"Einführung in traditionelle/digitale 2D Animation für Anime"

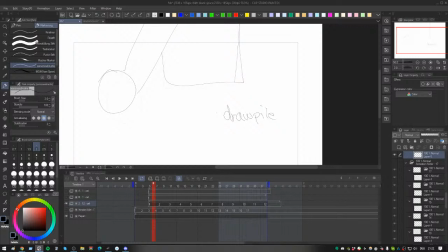Sagen wir mal zum Beispiel, dein Charakter steht an der Klippe, reißt die Arme nach links und rechts und vor ihm geht der die Sonne auf und der quasi, das soll dann symbolisieren zum Beispiel,
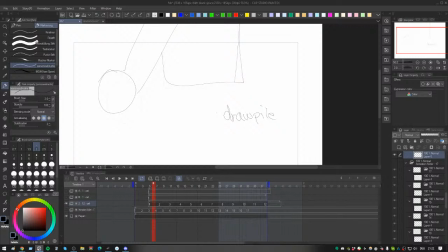dass das ein neuer Start für den ist und das Compositing sieht dann zum Beispiel so aus.
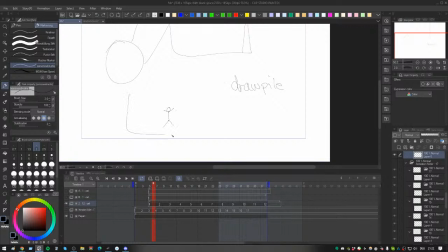Ne? Also jetzt meine sehr professionelle Zeichnung hier, um das hier mal darzustellen. Ne? Also hier haben wir jetzt unser Charakter an der Klippe und hier geht die Sonne auf und die ist genau über seinem Kopf hier quasi so als ob er erleuchtet werden würde.
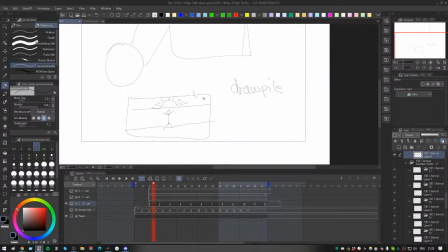Und Jesus selber quasi ihn quasi vom Himmel aus beobachtet und keine Ahnung, vielleicht zum Essen einlädt oder so, ne?
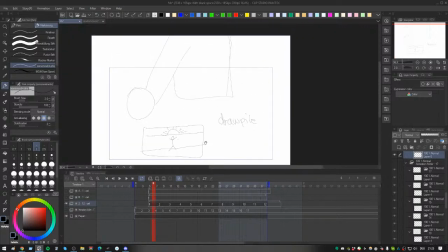Je nachdem, was halt gerade in deiner Animation passieren soll, kann halt total random werden, kann halt auch total cool sein, aber
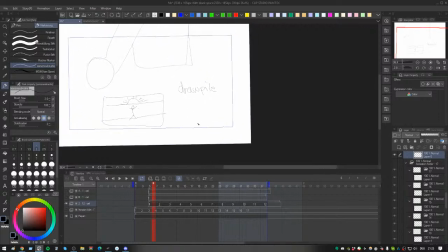Composition bitte auseinanderhalten, ne? Compositing ist, wie gesagt, um die ganzen Effekte nachher dann noch draufzusetzen und Compositing ist die eigentliche Bildanordnung, könnte man auch sagen.
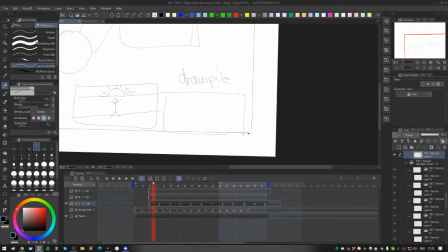Das ist der Begriff dafür, ist ein guter Begriff dafür, Bildanordnung. Zum Beispiel, wenn ich jetzt hier das Compositing verändere, weiß ich, dann zum Beispiel mein Dude, der jetzt da hinten vielleicht auch einfach nur eine Stadt oder so sieht und dann siehst du jetzt, ich habe den jetzt ein bisschen nach links gestellt, damit man rechts mehr die Stadt im Fokus hat oder so, ne?
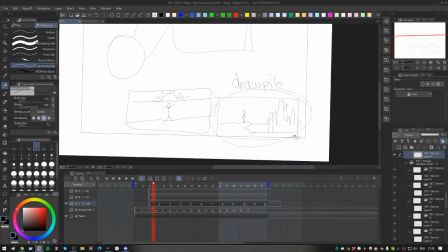Oder das sind halt, wie gesagt, das sind ja auch deine Thumbnails, in denen du dieses ganze Compositing,
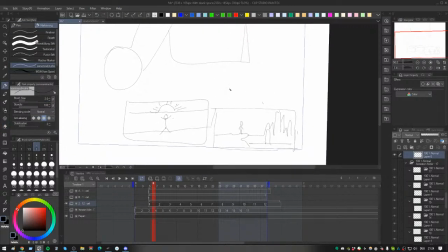die Bildanordnung festhältst. Mein Gott. Ich krieg's auch immer in den falschen Hals. Compositing und Composition, Alter. Ich sag einfach Bildanordnung, Junge. Bildanordnung ist jetzt das Wort.
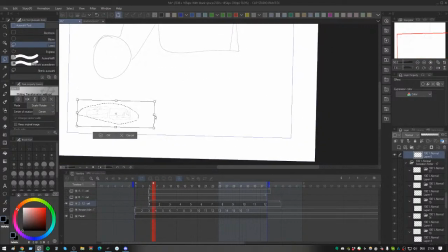Einfacher. Verwechselt man nicht mehr ganz so schnell. Ja, aber wie gesagt, ist auch wichtig für deine Animation, für deinen Kurzfilm.
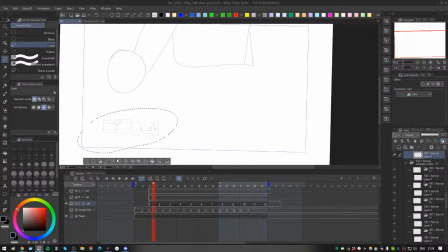Das Compositing und Komposition an sich, beziehungsweise Bildanordnung, gehen auch Hand in Hand über.
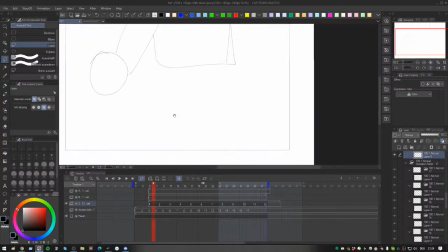Ist auch, weil
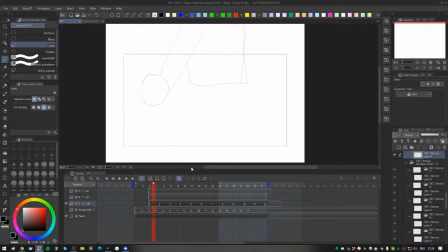in der Bildanordnung legst du quasi schon fest, auch teilweise, wo du das Compositing und wie du das Compositing teilweise ein bisschen nutzen möchtest.
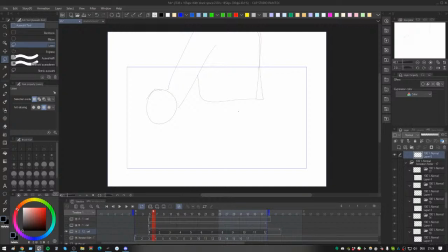Weil du ja schon festlegst, wo welche Positionen, also zum Beispiel Position von den einzelnen Figuren oder vielleicht sogar Körperteilen oder was weiß ich oder Objekten einfach so sind.
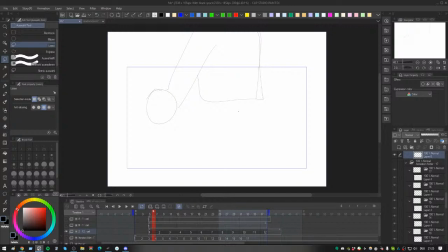Gut. Ja, wenn Raichi ein gutes Video dazu hat, definitiv mal reinschauen bei dem Kollegen. Ich denke mal, der wird sich darüber freuen, auch wenn der macht ja eigentlich auch echt guten Content, besonders zum Compositing.
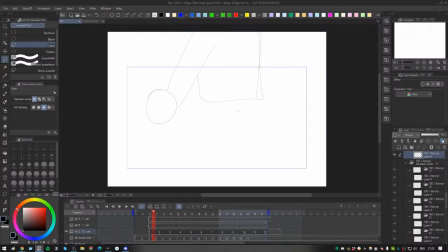Der setzt sich ja mit After Effects ein bisschen auseinander. Also der wird euch da schon ganz coole Tipps geben. Ja, und ich bin Deutsch. Und der ganze Stream war jetzt eigentlich auch auf Deutsch. Gut. Ja.
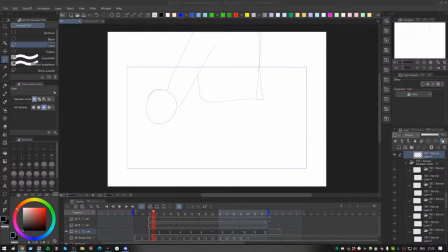Kommunikation hatten wir ja gerade kurz schon angeschnitten. Wie gesagt, Englisch super hilfreich, definitiv gute Fremdsprache. vielleicht ein bisschen dafür mal in der Schule aufpassen und dann auch vielleicht mal aktiv im Internet versuchen, mit anderen Leuten auf Englisch zu kommunizieren. Man lernt eine Menge, du findest so viel mehr heraus.
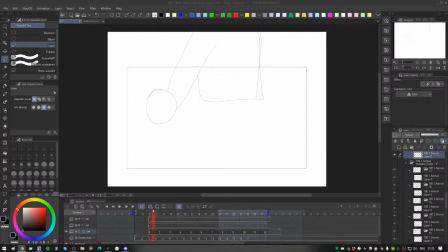Also es gibt so viele Sachen, die da aufzugabeln sind, die leider zum Beispiel, die du einfach leider nicht in Deutsch finden wirst. Englischsprache sehr gut. Wenn du Japanisch kannst, noch besser. Dann kannst du halt sogar die ganzen japanischen Produktionsbücher und all den ganzen Quatsch lesen.
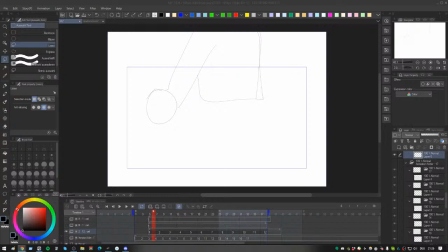Du kannst dich auf Japanisch unterhalten. Du könntest vielleicht sogar nach Japan gehen und die Animation an sich studieren. Du könntest dann dahin gehen, keine Ahnung, vielleicht sogar dann in einem Studio aktiv, in-house wahrscheinlich sogar viel einfacher arbeiten, weil du halt einfach die Sprache an sich beherrschst. Du wirst dich halt viel einfacher in Japan dann auch zurechtfinden.
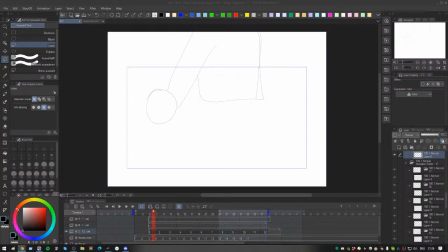Dementsprechend, also wenn du natürlich die Sprache kannst und du willst im japanischen Bereich arbeiten, ja, dann bist du gut am Start auf jeden Fall.